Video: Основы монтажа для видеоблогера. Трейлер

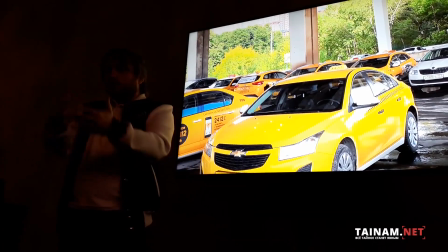239s
И вы смотрите вот склейку, ну, вот вы реально просто просматриваете несколько раз склейку,
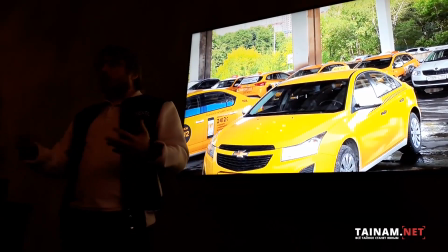244s
коробит она вас не нравится она вам что-то думаете как же что-то мне сделать понятно что может меня
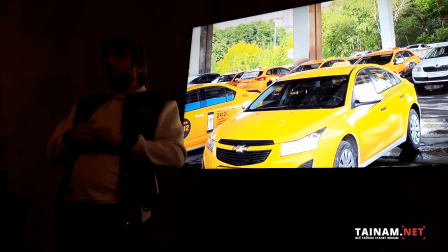249s
коробит как бы здесь вы
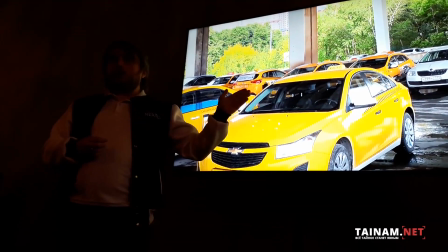254s
сделаете здесь я просто приму бы этот ну я это бы на самом деле просто по-другому
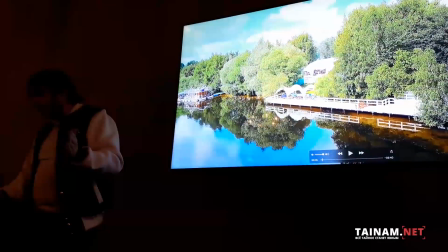260s
и впрямую это смотрел гораздо лучше по крайней мере переход вот отсюда у нас как бы движение вперед на
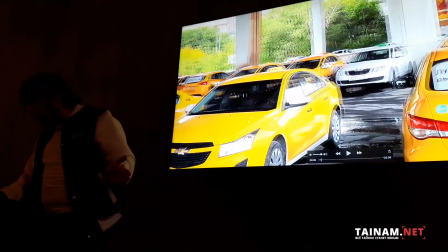267s
вот эту панораму она в принципе нормально она может склеить друг другом Другое дело, что у нас здесь панорама назад,
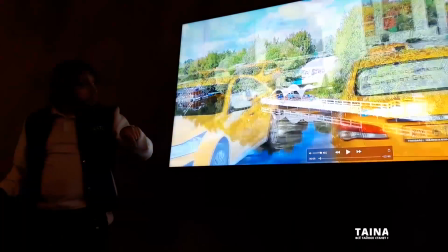275s
ну, в ту сторону, да, то есть это, ну, да, у меня это в ту сторону.
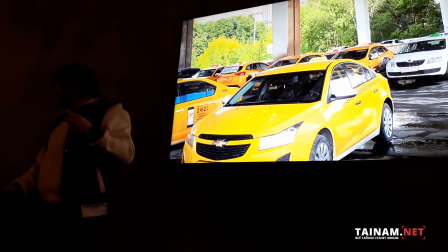281s
Я думаю, Верс, здесь еще проблема в том, что, скорее всего, это не настоящая панорама, это фотография, и сначала у тебя идет наезд,
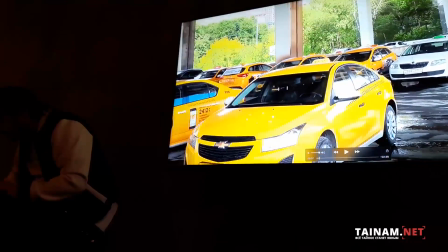288s
и тут визуально ты отдаляешься, прям сразу по следующему кадру, еще и через программу.
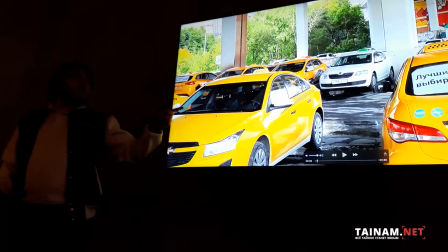293s
Ну, да, да, возможно, это не настоящая панорама, но я бы сделал, например, в другую сторону двигающейся, потому что здесь ощущение, что мы двигаемся назад, а если просто реверс это он может двигаться вперед ну
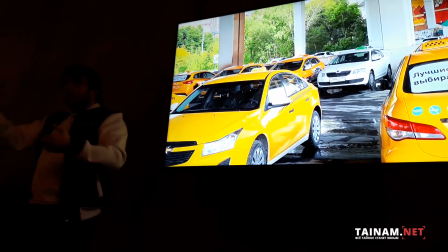305s
слева направо же мы двигаемся читаем если мы не евреи
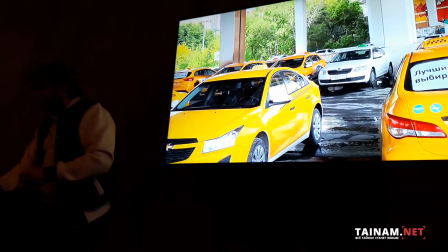310s
то ну это нам привычно это
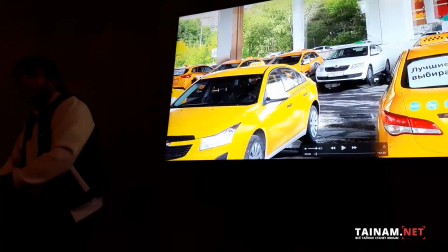314s
хорошо бы если вы
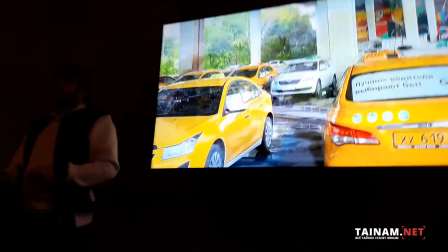327s
можете это сделать это хорошо потому что у нас есть куча разных единств
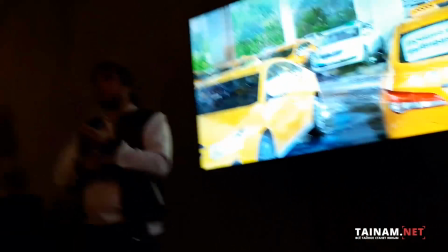332s
сейчас скажу у нас есть единство повествования единство там по мохажу по цвету даже нас единство цветового повествования может быть когда у нас в рамках одной сцены один ну примерно одинаковый выглядит кадр либо если там диалог какой-то то с учетом окружения и если вы клеите два плана подряд но здесь такого нет
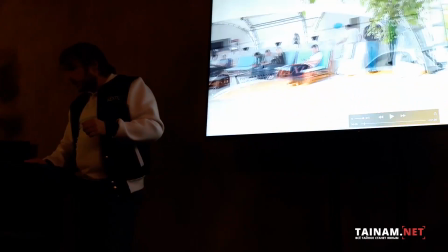351s
потому здесь на одну камеру снималась скорее всего здесь такого нет но если вот этот кадр
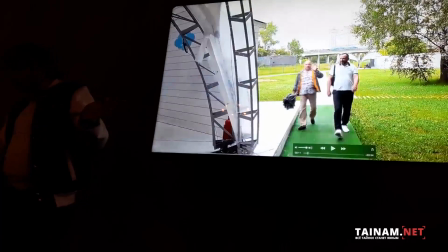356s
был друг говоря синим а вот этот камер был там зеленый или
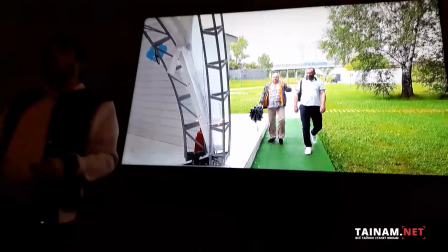360s
желтому теплому холодно один теплый другой холодный у нас как у зрителя возникло бы ощущение
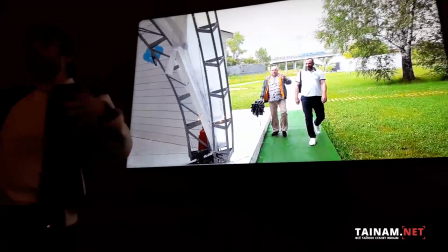365s
что эти кадры из разных мест из разных там времен и назад из разного
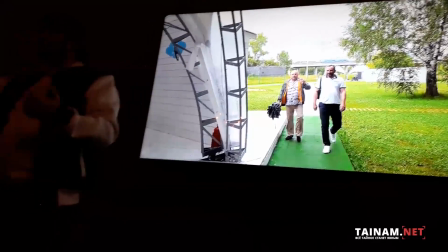369s
времени а мы хотим сказать что это вот единая такая продолжающаяся история если же мы на
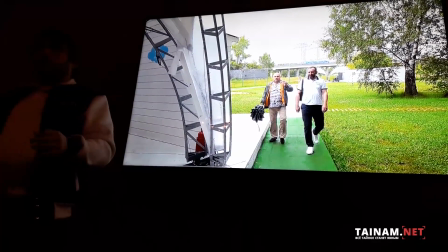374s
ворот хотим что-то в разных местах показать вам это типа москве это там сочи и
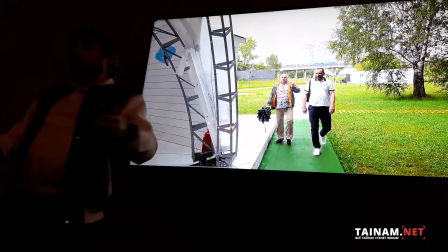379s
мы берем покрасим это по разному визуально зрителям еще
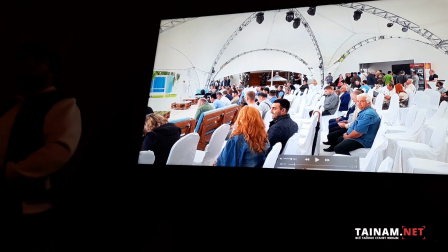388s
цвета в основном глаза были приборами коррекция ну есть
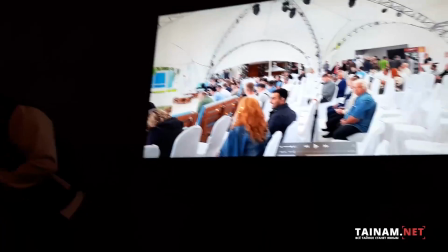393s
приборы готовим типос который давайте сейчас посмотрим
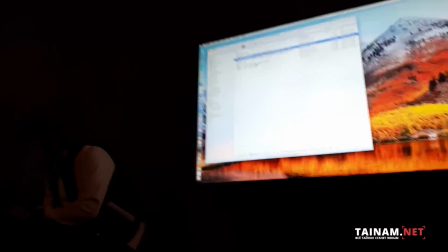398s
получше пример то есть это такая же да на вкус
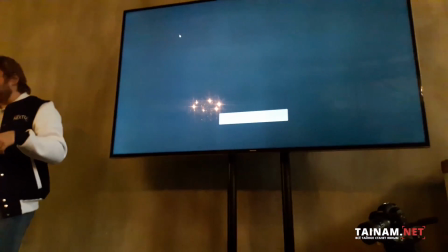403s
и цвет я считаю что это пример получше использование этих же микшеров это то То есть,
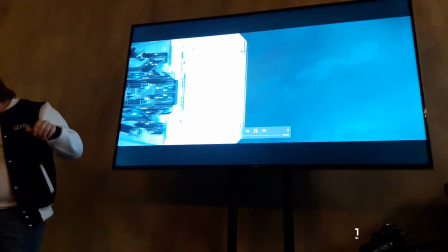408s
тот же самый прием, просто он здесь выглядит вот так вот. То есть, у нас здесь ролик про, ну это про игру, это Star Citizen,
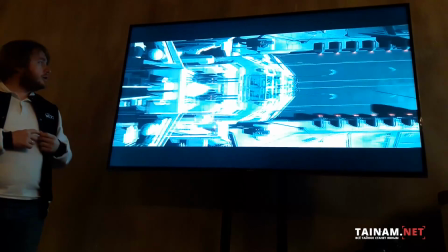417s
про большие корабли, и он у нас очень с плавной музыкой.
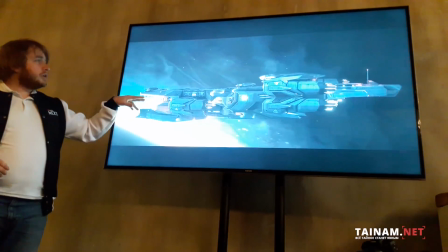424s
Ну вот такая, да, музыка там условная. Видели, вот там переход был плавный с первого плана на второй.